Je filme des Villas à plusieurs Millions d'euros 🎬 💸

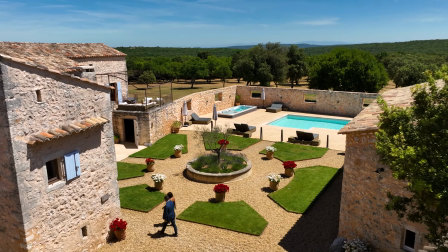(4:08)
Et enfin, il y a la présentation du bien par un agent immobilier. Ça, pour être froid avec vous, c'est pas tous les agents immobiliers qui sont capables de rester devant une caméra et de parler de manière distincte, précise, concie et dynamique. Alors, ça paraît bizarre dit comme ça, parce qu'un agent immobilier est censé quand même bien vendre, avoir une belle prestance et tout ça,
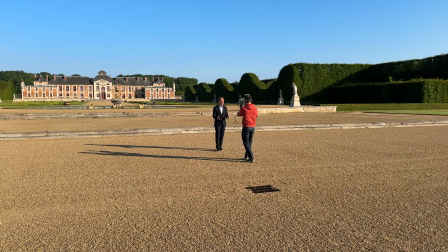(4:25)
mais croyez-moi, des très bons agents immobiliers ont des fois beaucoup de maths devant la caméra. Parler à quelqu'un et parler à une caméra, ça n'a strictement rien à voir. Il y en a qui peuvent être très bons à parler devant une caméra tout seul et après être très mal à l'aise devant du public.
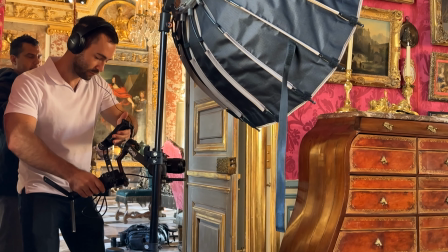(4:39)
Ça arrive à beaucoup d'influenceurs d'ailleurs. Et à l'inverse, il y a des personnes qui favorisent beaucoup plus le contact humain, qui ont une super élocution, qui sont très à l'aise face à leurs clients et face à n'importe quelle personne.
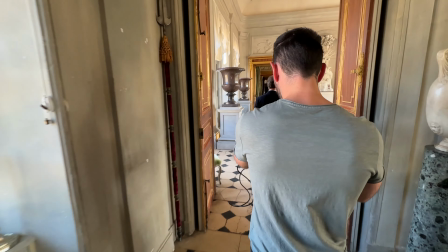(4:48)
Et si on les met devant une caméra, surtout s'il y a quelqu'un derrière qui tient la caméra, et bien là tout de suite ça va être beaucoup plus dur. Donc voilà, il ne faut pas juger un agent immobilier par rapport à sa façon de présenter devant la caméra. Je pense qu'il faut rester humble et si on n'est pas fait pour être devant la caméra, il vaut mieux privilégier un autre style de vidéo. Quelque chose que j'ai utilisé dans mes vidéos immobilières très récemment, c'est la lumière.
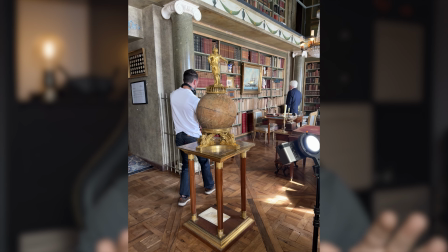(5:10)
Pour le coup, ça a changé beaucoup de choses, même si en l'apparence, ça ne se voit pas forcément.
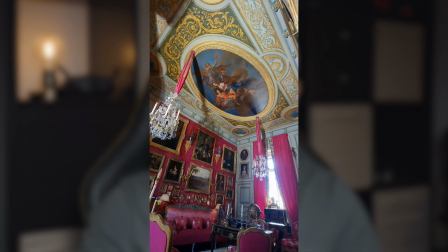(5:16)
Les lumières studio, ça vous facilite énormément la tâche, ça rend votre vidéo de meilleure qualité,
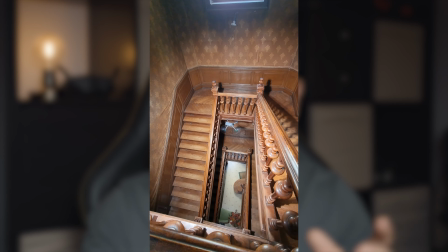(5:20)
ça peut casser les ombres, ça peut mettre en avant d'autres choses, ça rend tout simplement votre contenu beaucoup plus qualitatif.
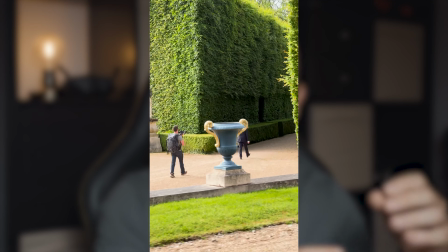(5:26)
Et moi, puisque ça fait quand même un petit temps, ça fait plusieurs années que je fais de la vidéo immobilière,
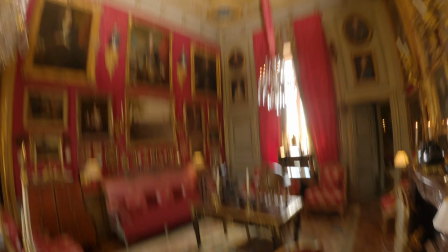(5:31)
forcément on a envie de s'améliorer on cherche les pistes d'amélioration et pour le tournage j'ai décidé justement d'avoir des lumières et d'utiliser des lumières pour améliorer ma qualité
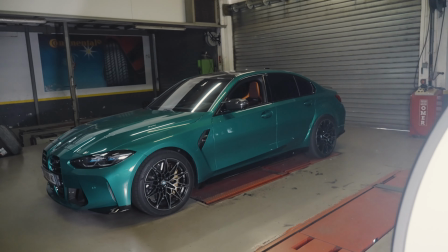(5:39)
et c'est génial alors oui ça prend de la place et encore avec celle dont je vais vous parler franchement ça prend pas tant de place que
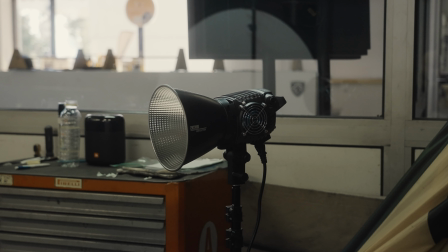(5:45)
ça du coup c'est là que je remercie énormément Zhiyun qui m'a fourni tout mon setup de Lite que ce soit de la petite portable
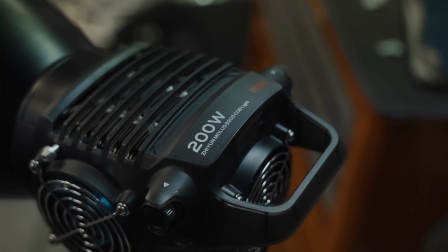(5:50)
40W à la 100W que je suis en train d'utiliser maintenant et à la grosse que j'utilise pour l'immobilier des lumières de qualité
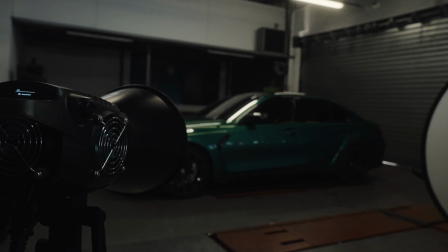(5:56)
ça change absolument tout dans votre vidéo alors si je peux vous conseiller une puissance minimale pour l'immobilier,
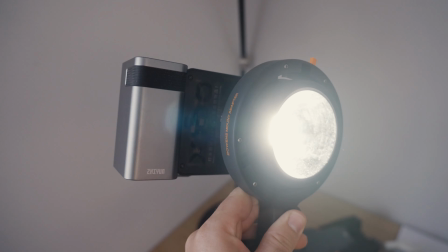(6:02)
je ne choisirai pas quelque chose qui va en dessous des 200 watts. En ce moment, j'utilise la mollusse 100 pour me filmer, mais ça va bien pour moi.
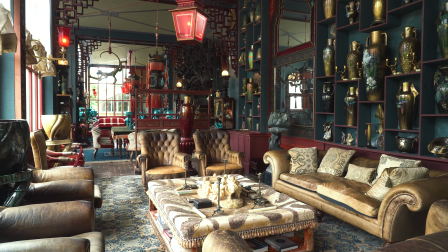(6:09)
Pour filmer une pièce entière, c'est beaucoup plus compliqué. La 100 watts, ça ne va pas du tout suffire.
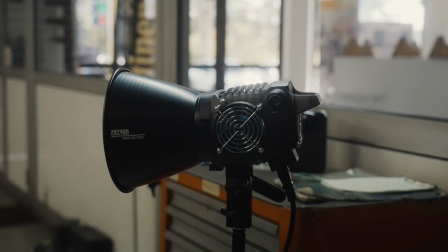(6:14)
Moi, celle que je vous préconise et celle que Zhiyun m'a envoyée, c'est la B200. La B200, c'est une lumière qui a une puissance de 200 watts.
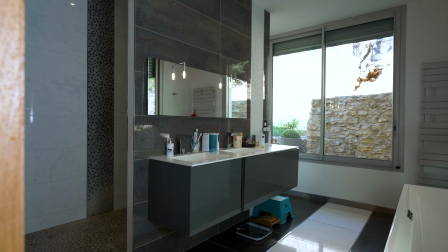(6:21)
Comment on utilise une lumière pour filmer de l'immobilier ? Eh bien, si vous avez un mur qui a un revêtement lisse et très clair,
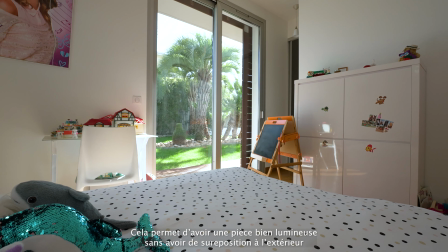(6:27)
la lumière va se refléter super bien dessus et vous allez du coup tourner votre lumière
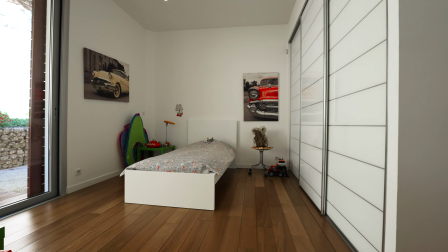(6:32)
vers le mur qui va refléter de manière diffuse sur l'ensemble de la pièce.
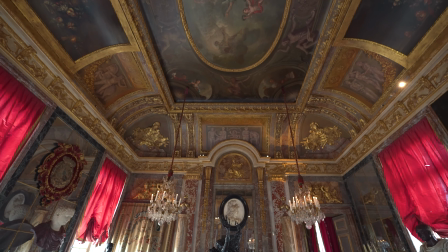(6:37)
Moi c'est 90% du temps comme ça que je fais.
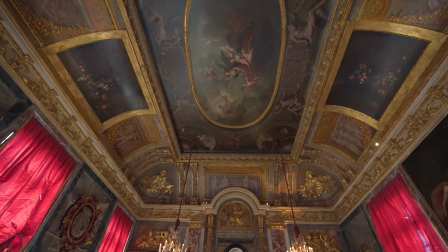(6:40)
Des fois les murs sont très colorés, très sombres, ont beaucoup de textures ou des fois c'est même des papiers peints. Du coup là ça marche moins bien. Alors c'est un accessoire que je n'ai pas encore mais il y a les dômes chinois qui sont super efficaces pour ce genre de situation parce que si vous avez une lumière 200 watts qui éclaire de manière très directe à un endroit,
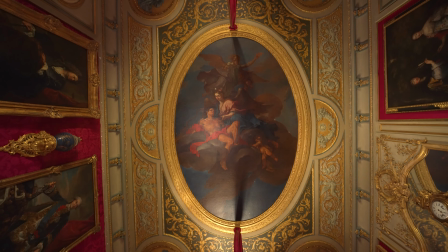(6:58)
ça va créer des ombres très brutes et l'image va être inexploitable ces lumières je les utilise à chacun de mes tournages, c'est toujours un plus ça fait toujours encore plus professionnel ça vous donne une bonne image, ça vous montre du sérieux ça montre à votre client que vous vous donnez de l'importance aux détails et ça le client ça lui plaît toujours, ce qui est super important et qui vaut pour n'importe quel style, la propriété doit être nickel,
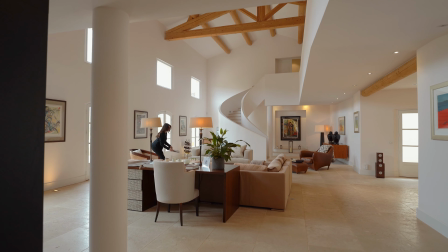(7:20)
elle doit être impeccable et il doit faire très beau dehors si vous avez des nuages vous oubliez tous les
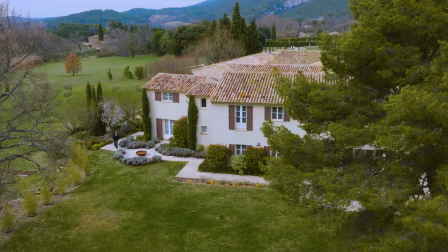(7:26)
effets d'ombre pour en avoir déjà fait avec des nuages et du coup zéro ombre et pas de ciel bleu le rendu c'est vraiment pas le même et aujourd'hui s'il y a un ciel gris je dis on annule le tournage en tout cas on le reporte ça sert à rien de faire une vidéo dans des mauvaises conditions indépendamment de la météo c'est quand même super important d'avoir un bien qui est super bien aménagé qui a des
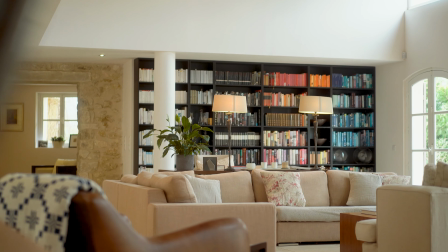(7:46)
beaux meubles qui est cohérent qui fait un petit peu catalogue en soi parce que ça vend mieux si elle est mal meublée si les goûts sont trop
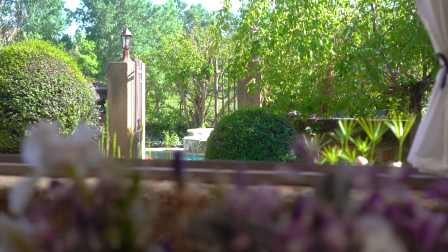(7:53)
personnels ça peut être très difficile à mettre en avant et du coup pour nous vidéastes à montrer les angles intéressants et tout ça c'est quelque chose qui nous facilite absolument pas la tâche. Ce qui est aussi important c'est de montrer toutes les prestations qu'offre la maison.
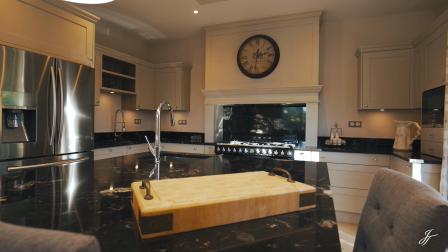(8:05)
L'entrée, de quoi se garer, le jardin, les grands espaces, le salon, la domotique de la propriété en tout cas s'il y en a.
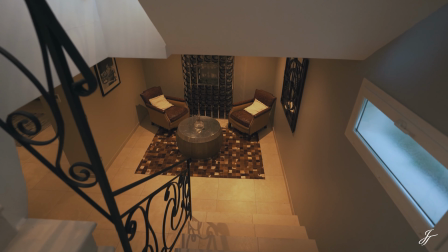(8:11)
Tout ce qui est point positif on le montre. On est là pour faire rêver, donner envie de faire une visite.